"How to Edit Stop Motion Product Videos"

And for this ad specifically, my workflow was adding the music and picking what I wanted there, and then throwing in the sequences, edit to the music. After I finished that, I worked on color, animations, and then sound effects. So what are the types of shots that you can do with stop motion?
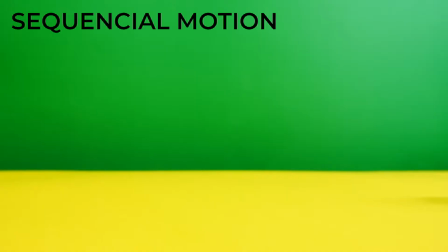I have 2 different shot types of stop motion in this video. And the first one is I shot in a sequential order, telling a story like when the truck comes and delivers.
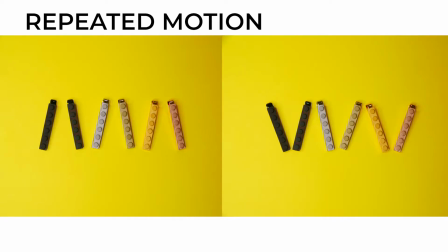Or there's a few shots where I just have 2 frames repeated over and over again, and it gives it a really jittery and fun look.
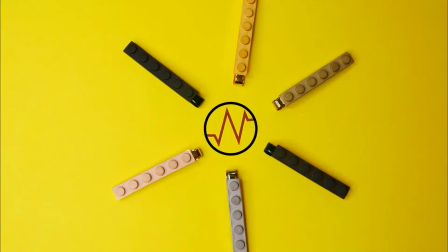Or at the very end, I mix the 2, where at first it's jittery and repeated, but then they flow out and the logo comes in. And that's a mix of the continuous and the repetitive. Okay, now let's talk about what happens if you don't get enough frames.
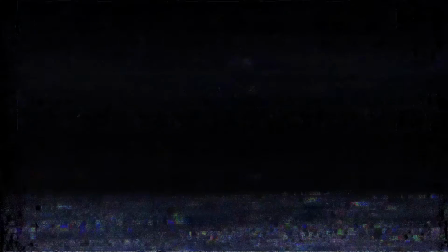It's always better to take way more pictures than you need and then just delete the ones you don't need. At one point, I don't know why, I didn't take enough pictures for one of the sequences and it was a little too fast. And so what can you do to fix that? Well, sometimes you can't, but other times, in this case, I was able to.
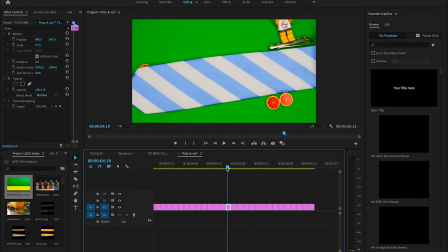I'll show you what I did. So it was in this wave sequence here. You can see that it goes pretty fast, where the wave comes and splashes over.
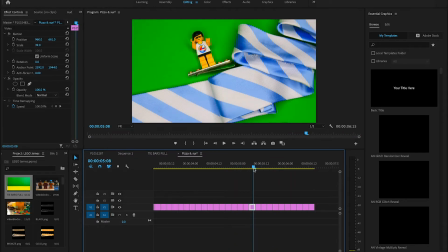I didn't feel like I had enough frames. And so actually what I did is I started scaling up.
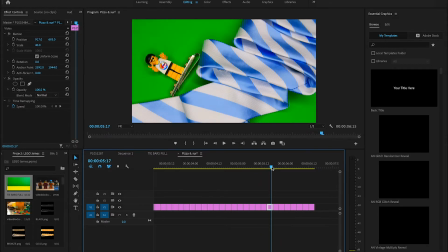You can see over here, it goes from 40% scale to 43, 45.
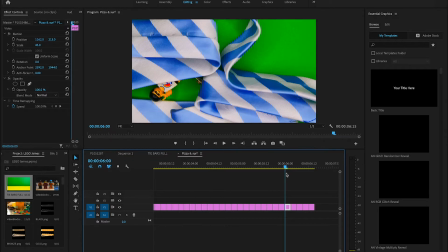So what I did is this frame and this frame are actually, let's see, these two frames are the same frame.
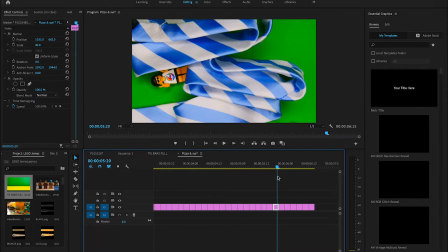And what I did is I zoomed in on one of, I duplicated it and then zoomed in and changed the positioning.
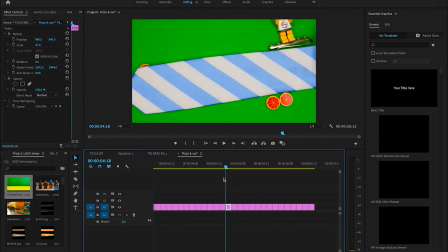And because I was zooming in this whole time, it makes it look a little bit more continuous.
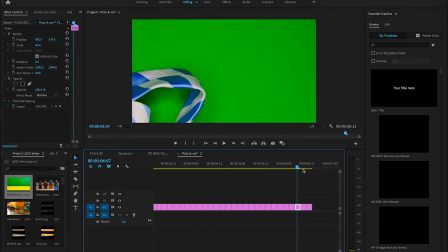And so I feel like it saved this clip. I wouldn't have been able to use it without reshooting.
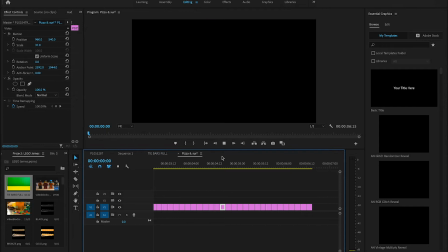But by just doing that positioning move, you're able to add a few frames here.
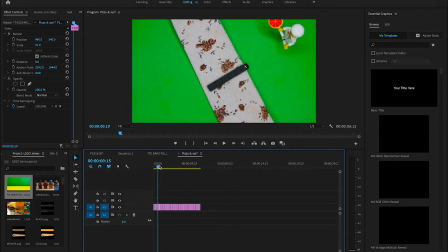Now, I couldn't have done that with maybe the chef walking because the tie is stationary and the chef is moving.
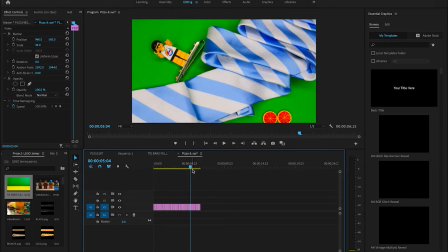Whereas with this video here, the whole thing is moving. And so it's a lot easier to mask out. That's one trick you can use on occasion. I don't know if any of my other clips I would have been able to salvage, but in this case, I was able to do that. Now let's talk about brand messaging. When you have a brand video that you're doing, you need to make sure that your messaging matches their vision. And so in this case, it was for a Kickstarter, and we wanted to really get across what this product is, what it does, and how it could benefit the user. Now, my style is very fast-paced and optimized for social media, but it's not always the best for conveying messages to do it fast-paced. And so even though my style and the video is fast-paced, the messaging you can see in my video, I really tried to keep it slow and with one concept at a time.
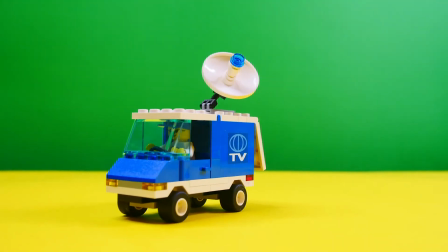So in that first clip, I have the product being delivered. The second clip says what the product is, tie bars with, and I felt like that revealed sooner tie bars with than the personality part. And I revealed that sooner because I felt like they would probably only have time to read that top part. And the next word I actually carried over into the next clip because I wanted them to have time to get that point across too. So we have tie bars with personality. You see what the product is in that, but then the next clip, you see the ties coming in and still the word personality. So you're starting to pick it up. First there's a product, and then you see it's a tie bar, and then it has personality. The ties are in there, and then that next clip says build with it on the tie, and it starts to come together. Oh, this would be awesome. Once those points got across, and I explained it in that first, 10 seconds, after that I was able to show a lot of different examples, and it was a lot better than just jumping into examples. I like the idea of slow messaging that has one concept at a time. I think it really helps with brand videos. I come from an advertising background, and one thing I always try to look at is features versus benefits. A lot of times people and clients are going to tell you the features of the product that are selling points. But the problem is people don't buy because of features, they buy because of benefits. And so what's the difference? Well, a feature is that this tie bar can have Legos placed on it. Okay, that's a feature. Legos can be placed on it. So you ask yourself, so what? So what? Well, that means that I can personalize it. So what? Well, that means I can have my team's football flag on my tie in Legos. So what? Oh, well, that means I can have pride at work and people can comment on it and they'll like it and I'll be the funny guy wearing Legos, right? And so you keep asking the question, so what, until you get to an emotional answer. And those are the types of things you want to convey with the video. And so if your so what talks about personalization, customization, right? In this case, that's what I was going for. Personalization, customization, and creativity, right? Those are the three things I was after. So what are ways I could communicate that? Well, the stop motion jitter helps it show that it's a little bit more playful. Using Legos, it's really easy to show customization, right? But I didn't want to just show that it can be placed on a tie. That's why I included the hat clip, for example. I wanted to show you can use this in all sorts of instances because creativity is the value. Even though it's a tie clip, I need to convey the value. And so I found a way to do that in the video. So always remember that. A feature is a thing, but a benefit is how people feel about it. A benefit is how it's going to directly impact their way of life. That's going to really help with your brand messaging in videos. There's 4 sections of animated wording that I used in my video. And I should shout out Austin Newman is where I got these word templates. They're very simple. And for a stop motion video like this, I think they're perfect.
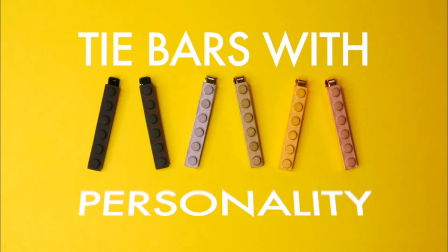And so that flip up text you can download from Austin Newman's website.
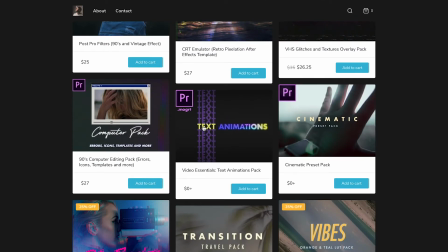That's a perfect segue into animations and visual effects. Here's a breakdown of a few effects I used in the ad.
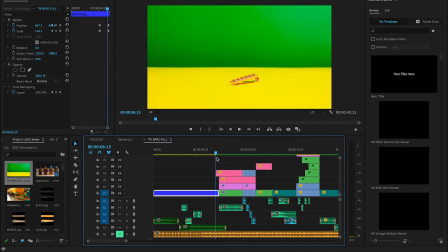The first effect, very simple, but a simple digital zoom helps draw focus to the tie clip and add a little bit of drama right at the beginning here.
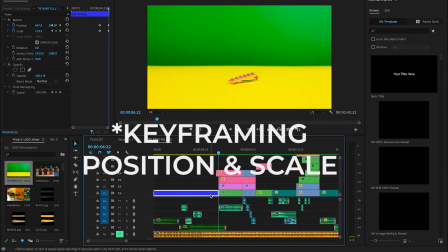You do that by scaling the position and scale. Because my stop motion sequence is nested,
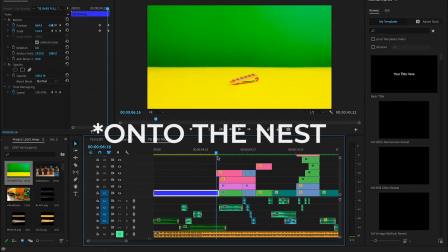I can just apply this effect directly onto the clip and I don't have to scale in each individual frame.
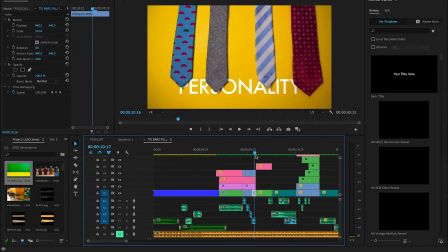The second effect in this sequence is the ties going over the personality text.
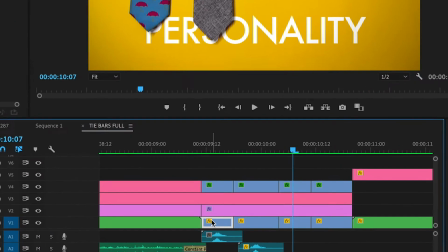So the way that I did that is you can see right here, if I hide these top layers,
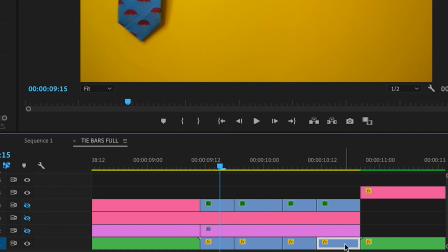you can see the bottom blue layer is this clip of the ties being rolled out.
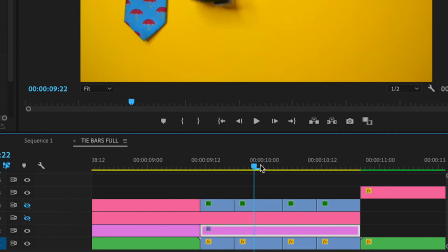Okay, and then this next layer up is actually a color grade to make the yellow match the yellow of the sequence before. This clip right here is that text. And as you can see, when you put text over a clip, that's what you're getting is the text is on top of this clip.
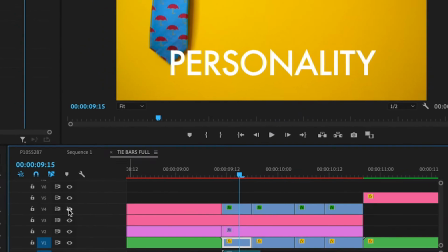But I didn't want that. I wanted the ties to roll over it. And so what I did is I added one more. I duplicated this layer down here and had just the ties.
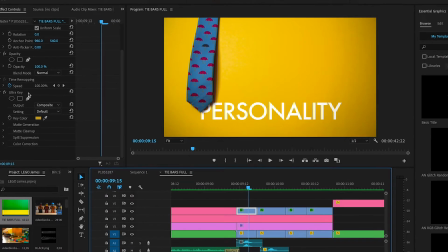And the way that I got rid of the yellow is you go to this ultra key effect.
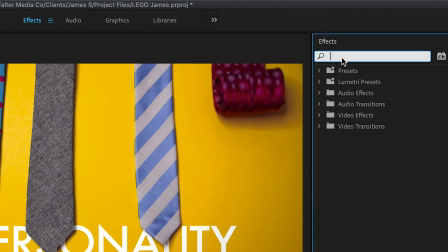If you go to your effects panel and drag it onto this clip, you can change the key color and the key settings.
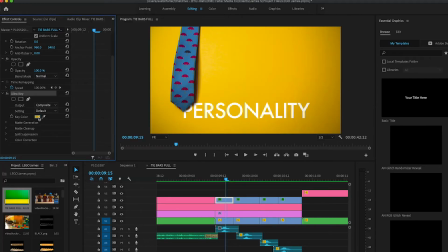And basically it's like a green screen effect, but you use this on the yellow instead of the green.
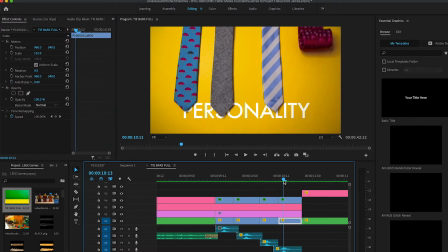And it makes it look really cool in 3D because the ties are on top of the text.
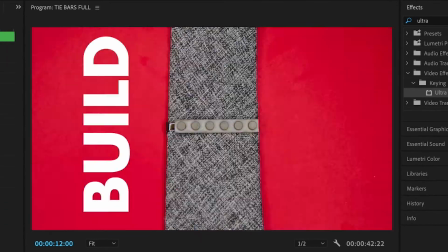This effect is called a match cut, where one thing is staying in the center of the frame and the rest of the background is changing around it.
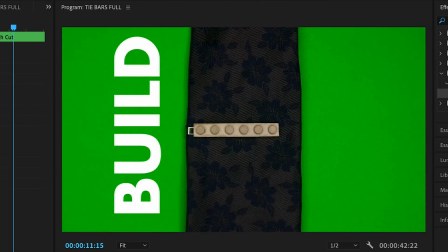So what we did is we changed the background, we changed the tie, but every picture we took,
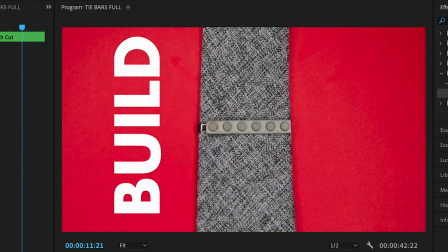we tried to keep the tie bar right in the center of the frame, and that makes for a really cool effect.
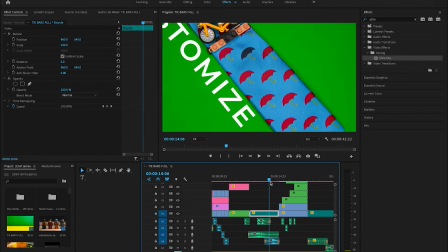This customize effect is actually one of the favorite things that I did.
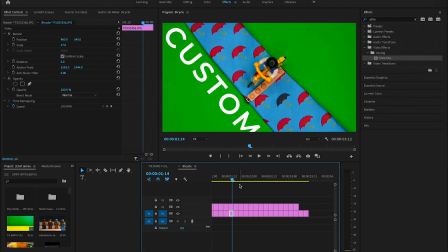If you open up this nested sequence, you can see that what I did here was actually add a text box. This is my frame, and this is a text graphic of the word customize.